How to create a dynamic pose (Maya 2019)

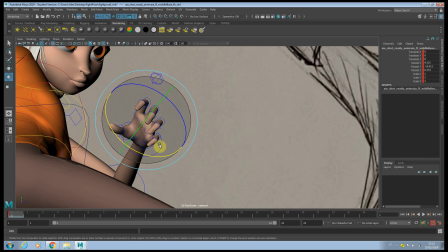8:54 Maybe some of them you can spread them a little bit this direction as well. It looks better in silhouette, it reads better.
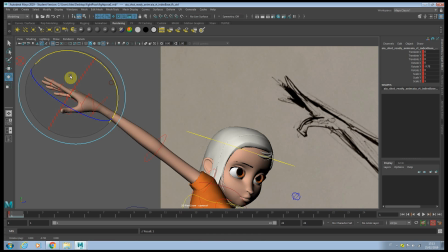9:09 This one looks kind of easy as a end pose, nothing too complicated. Just maybe wanna group them, not the finger here. I tend to group this 3 finger and leave a gap for this other one.
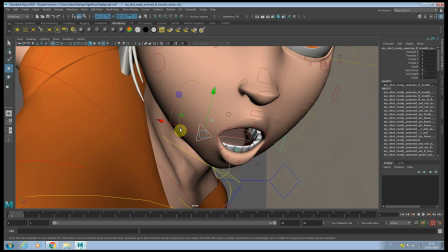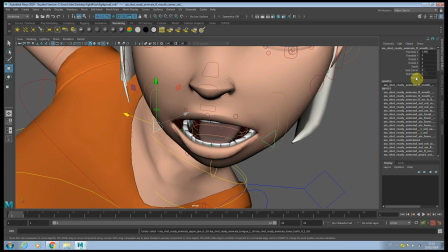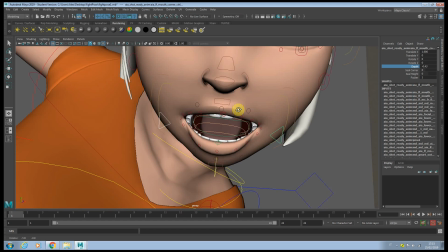9:39 To adjust the depth of the mouth.
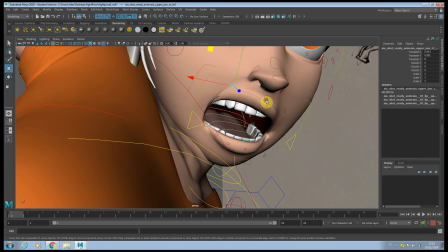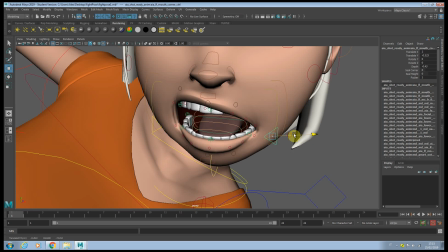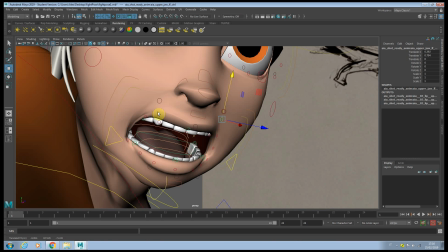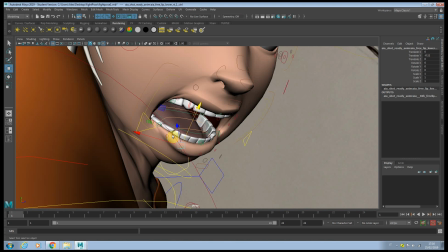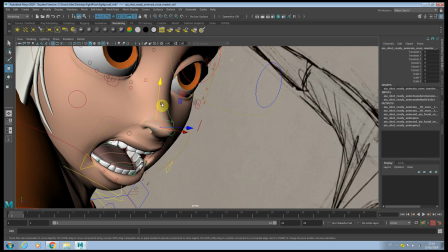10:27 Now, I try to do the best as I can with the face expression. Of course, maybe if it's needed, I will add a blend shape later.
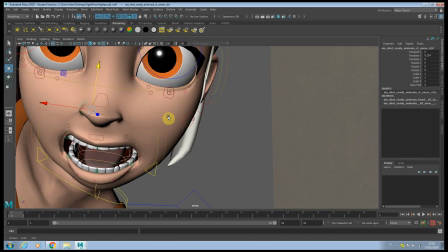10:33 Okay.
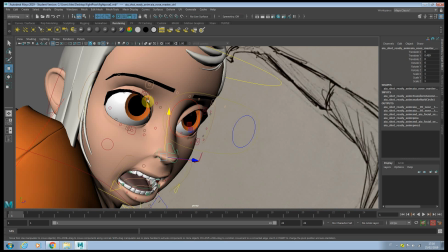I don't want to have the eyes that big, so I
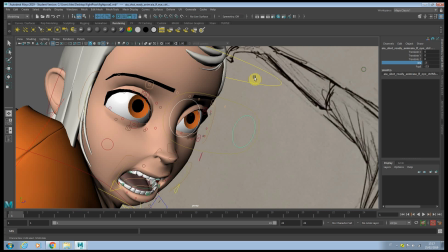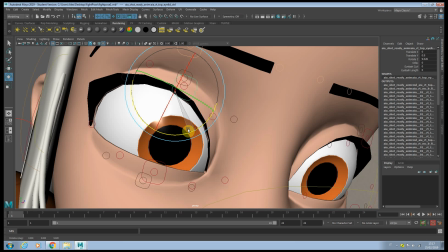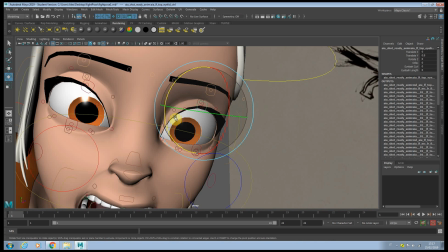11:08 kind of more evil expression. It's gonna fit, you know, the mode for the kick.
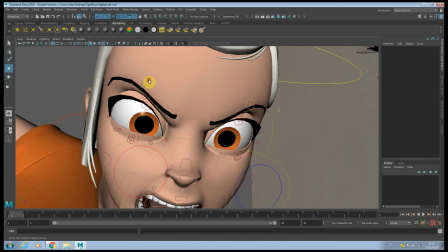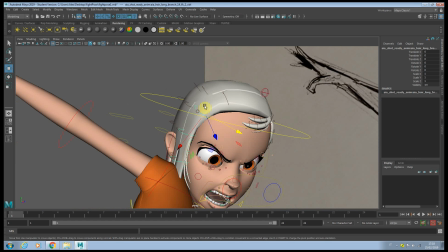11:25 And as well, I want to adjust the hair, you know.
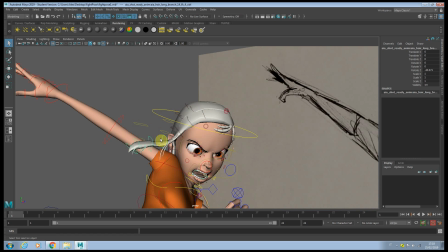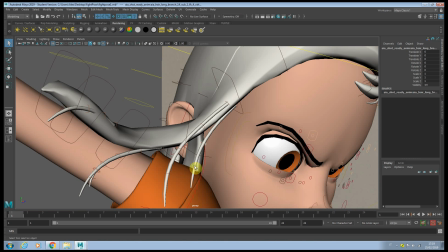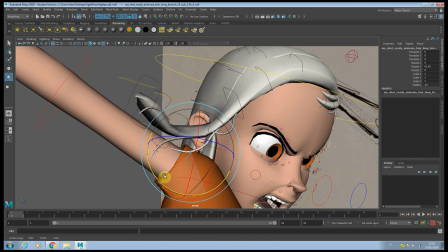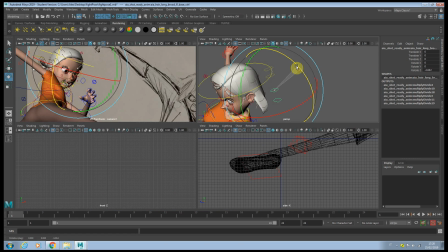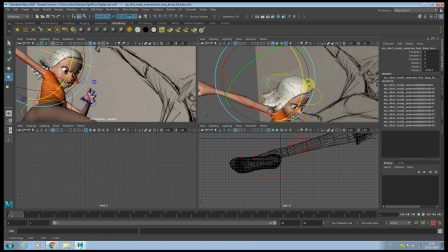12:26 Okay, there is a couple of control allows me to move all the hair together.
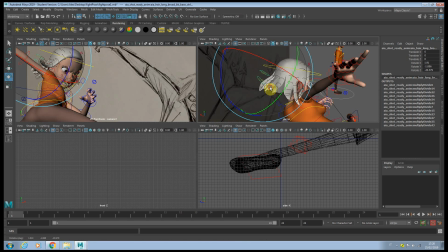12:31 Okay, kind of easily. Let's move to the other character now.
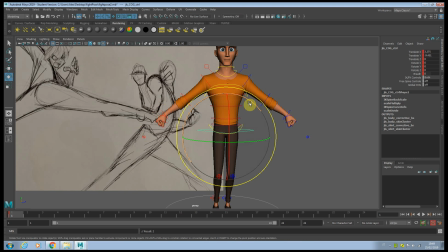12:40 As usual, we start with the hip right here.
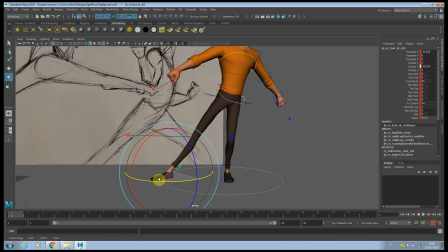12:50 And it's important to get immediately the line of action.